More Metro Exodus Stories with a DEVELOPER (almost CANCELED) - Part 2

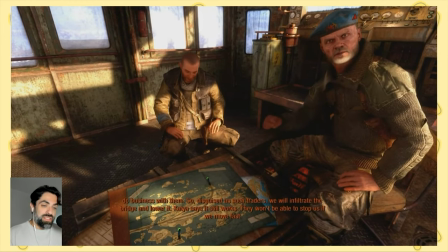8:00 The reason why Artyom actually sits down in the cinematics was actually because I proposed it to the
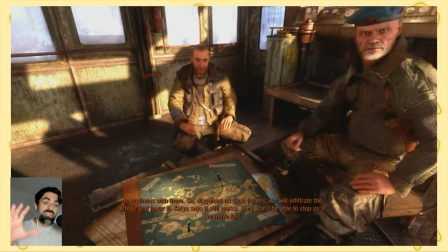8:06 director because there is a lot of important information and there is a map in front of the player.
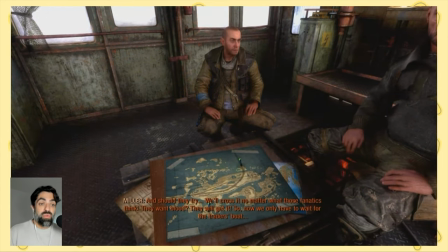8:12 So because we want this to be the most diegetic as possible, We want the map to exist in the real world, to keep the game believable.
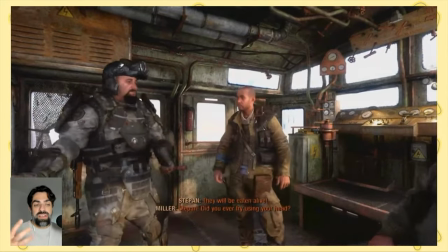8:20 And as such, we needed the player to focus here, to focus on the cinematic.
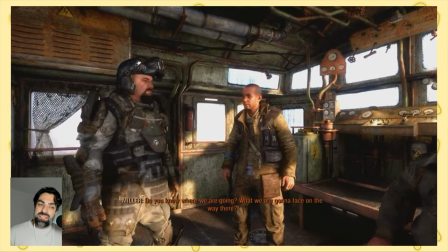8:25 And from stopping the player from moving around, we asked the player to sit down in order to start a cinematic.
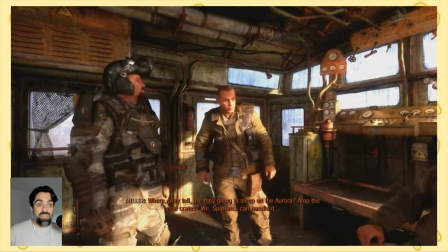8:30 Which is believable, right? It's something that someone might ask of you and is not necessarily outrageous.
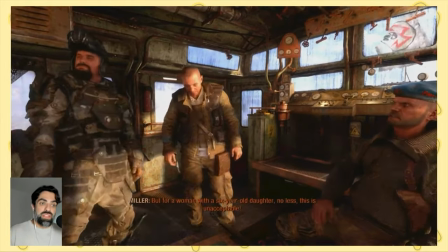8:36 So while I was doing the storyboards of this cinematic,
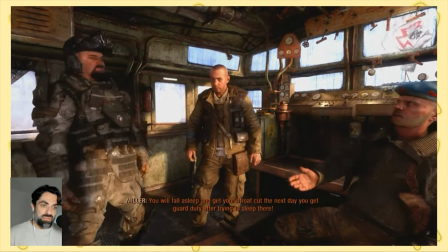8:40 I came with the idea of sitting Artyom down. so that in a believable way, the player cannot move.
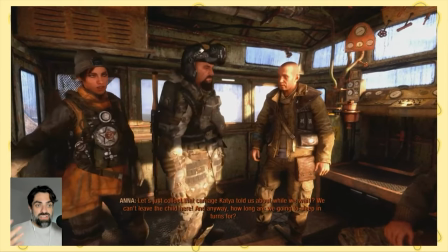8:47 And I actually scripted this as well. And then afterwards, we can have the characters and everything, but we do not restrict the camera movement.
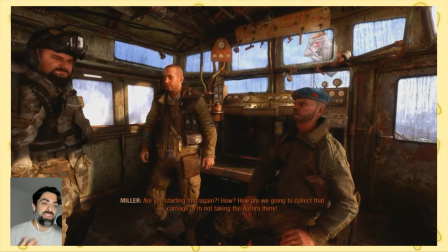8:55 And that's important. There is still some level of control. The player still has some agency. So we can explain.
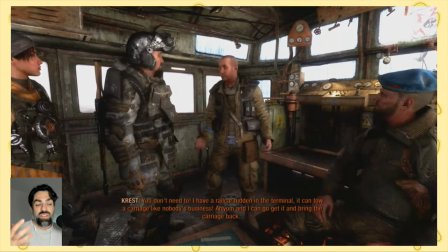9:01 And the reason is the whole level hinges on the player understanding what's happening next.
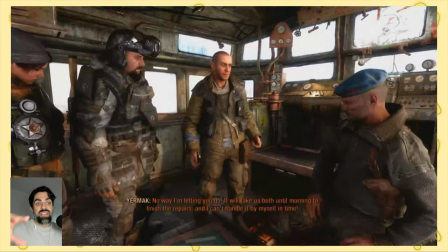9:07 They're going to go to a certain area to pick up a train,
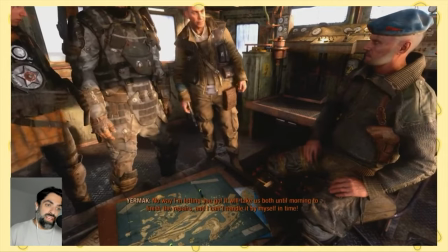9:11 like a smaller train, and then get a wagon so that everybody can come in and you can start growing the train and getting the adventure.
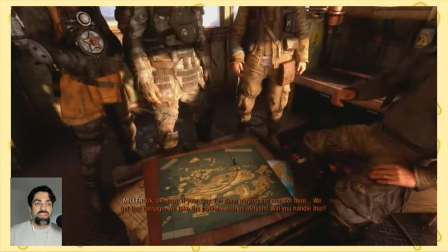9:17 But it's pretty complex. It's actually something relatively new. We are giving the player complete freedom to go wherever they want at this point.
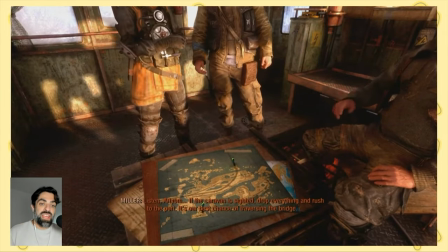9:24 And this is where like the Frozen stories came into place during the playtest with Deep Silver.
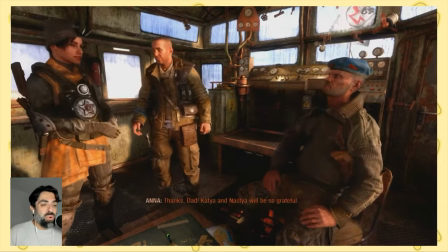9:29 At this point, the level became really boring because there was like objective one,
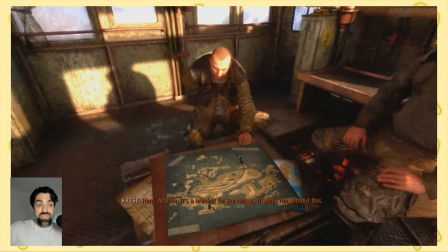9:34 objective two and those areas which we're gonna see in a future video next week are extremely difficult. were
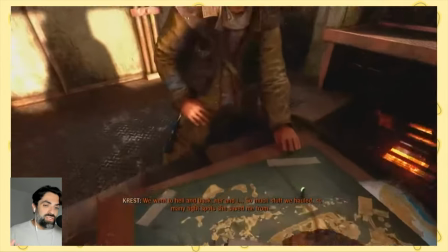9:41 extremely difficult hard challenges that they were not super fun so this is another reason why Artyom is sitting down is because
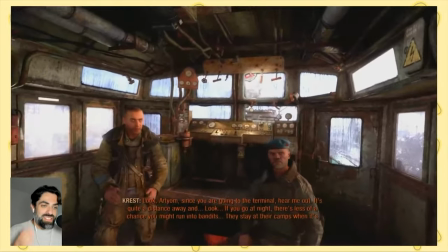9:48 it's very important that Artyom sees the cinematic and so the players sees the cinematic
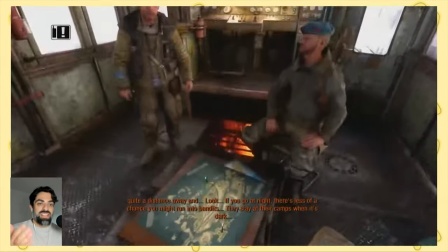9:53 so they can receive the key that they need to unlock the the next
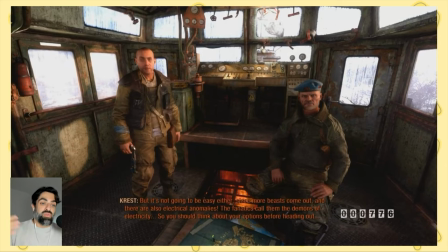9:58 area to go in case the players were going there first so
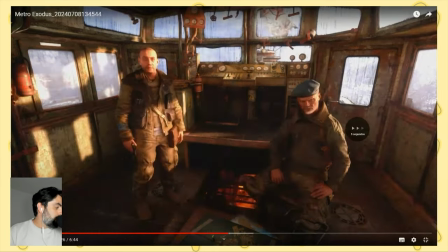10:02 we're gonna move a little bit ahead because as always when a cinematic end
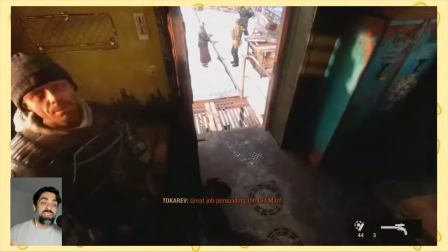10:07 we want to keep the give the players even more You know,
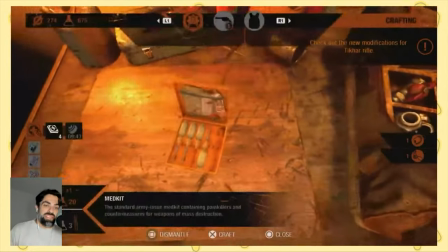10:11 like there's the characters that are aware Artyom is there and they can keep talking with this point, this option.
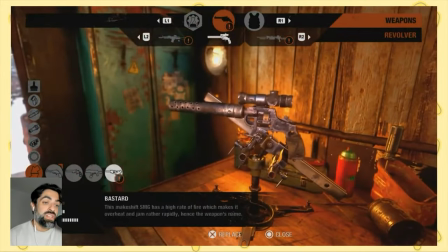10:16 Something cool is that the mechanic to clean your weapons actually came quite late in the development.
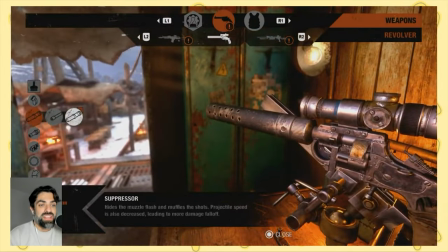10:23 And it was the same guy that made the zip lines, made this mechanic. And he was very passionate about having the weapons to degrade.
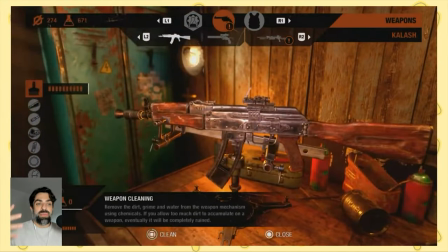10:31 You know, he was very passionate about degradable weapons. And all the mechanics that if you don't clean them, they will start to get stuck.
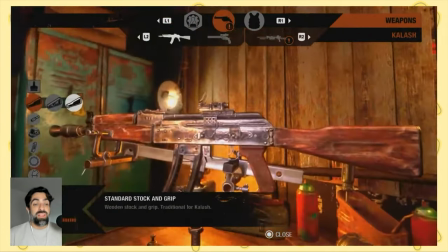10:36 They will stop firing. They will misfire. They will affect the player. I think that was amazing.
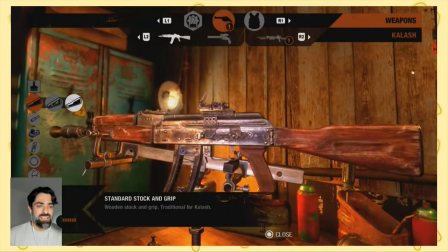10:41 That was like an amazing mechanic added.
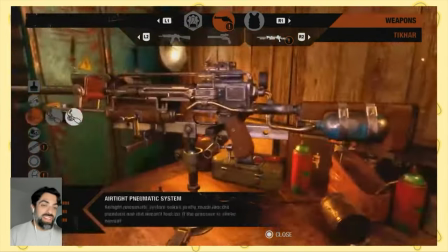10:44 This is if you jump in the water, you know, if you get hit, if you go through like very dusty areas,
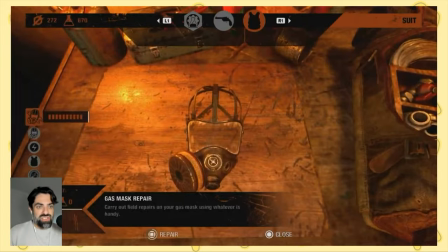10:51 your weapon basically will change texture and will become really like degraded.
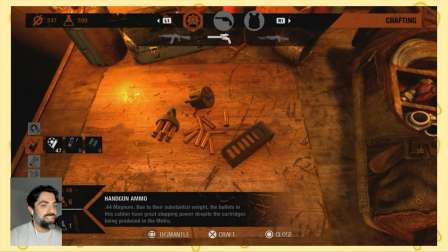10:57 And it was just one guy, the same guy that made the ziplines. He is now, I can say, he is a technical designer at Massive in Sweden.
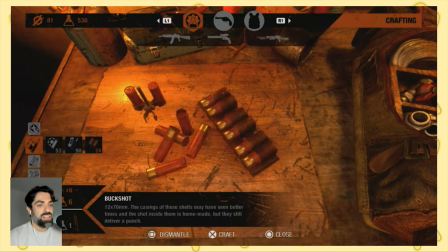11:04 He worked on the Avatar game, if I remember correctly. Jay, if you watched this video, correct me if I'm wrong.
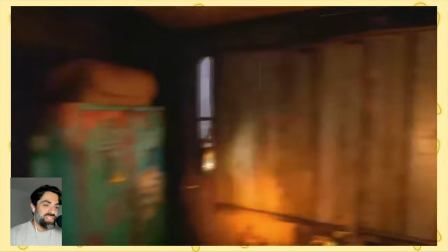11:10 One of the reasons the game has like these kind of work benches and this kind of simple crafting is because
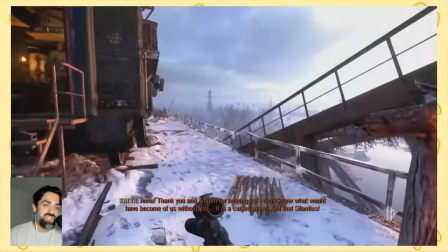11:16 the lead designer just played The Last of Us just before developing Metrexus and he liked the idea,
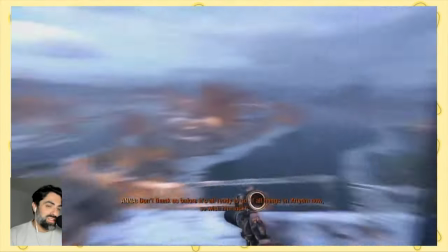11:22 so there you go.
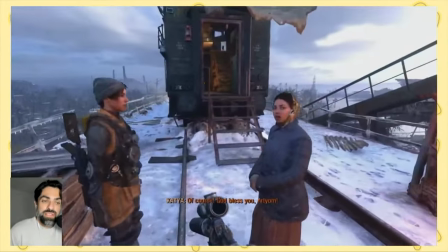11:24 Another thing that we really wanted to do is that we wanted to give little side quests, but kind of let the player figure them out.
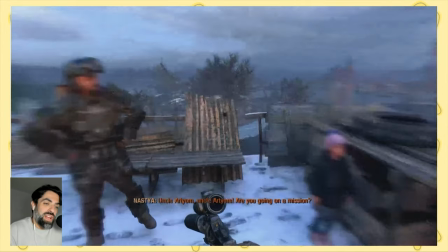11:32 So there is no journal. The map will have the objectives marked, but there is no guidance.
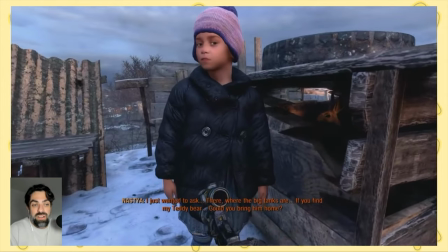11:38 There is no journal that is like, oh yeah, this is, but the map will have a marker and we just let the player explore and find these side quests.
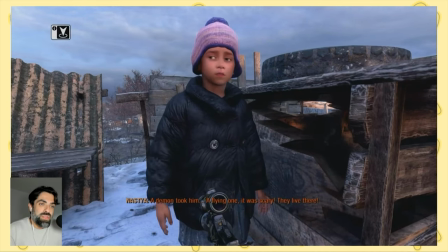11:47 And if the player misses them out, we're okay with that. That's something that you have to learn, especially with working in a game like Metro.
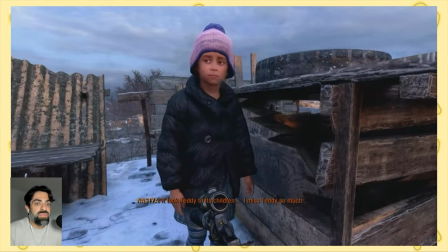11:53 Designers and artists and programmers, we need to learn that players' optional content is that,
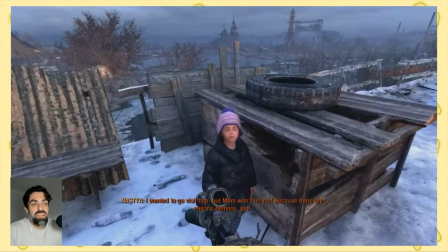12:00 optional, and that if a player does not experience it, it's not to the decrement of the game.
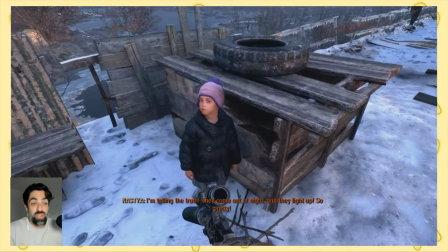12:07 It should not be.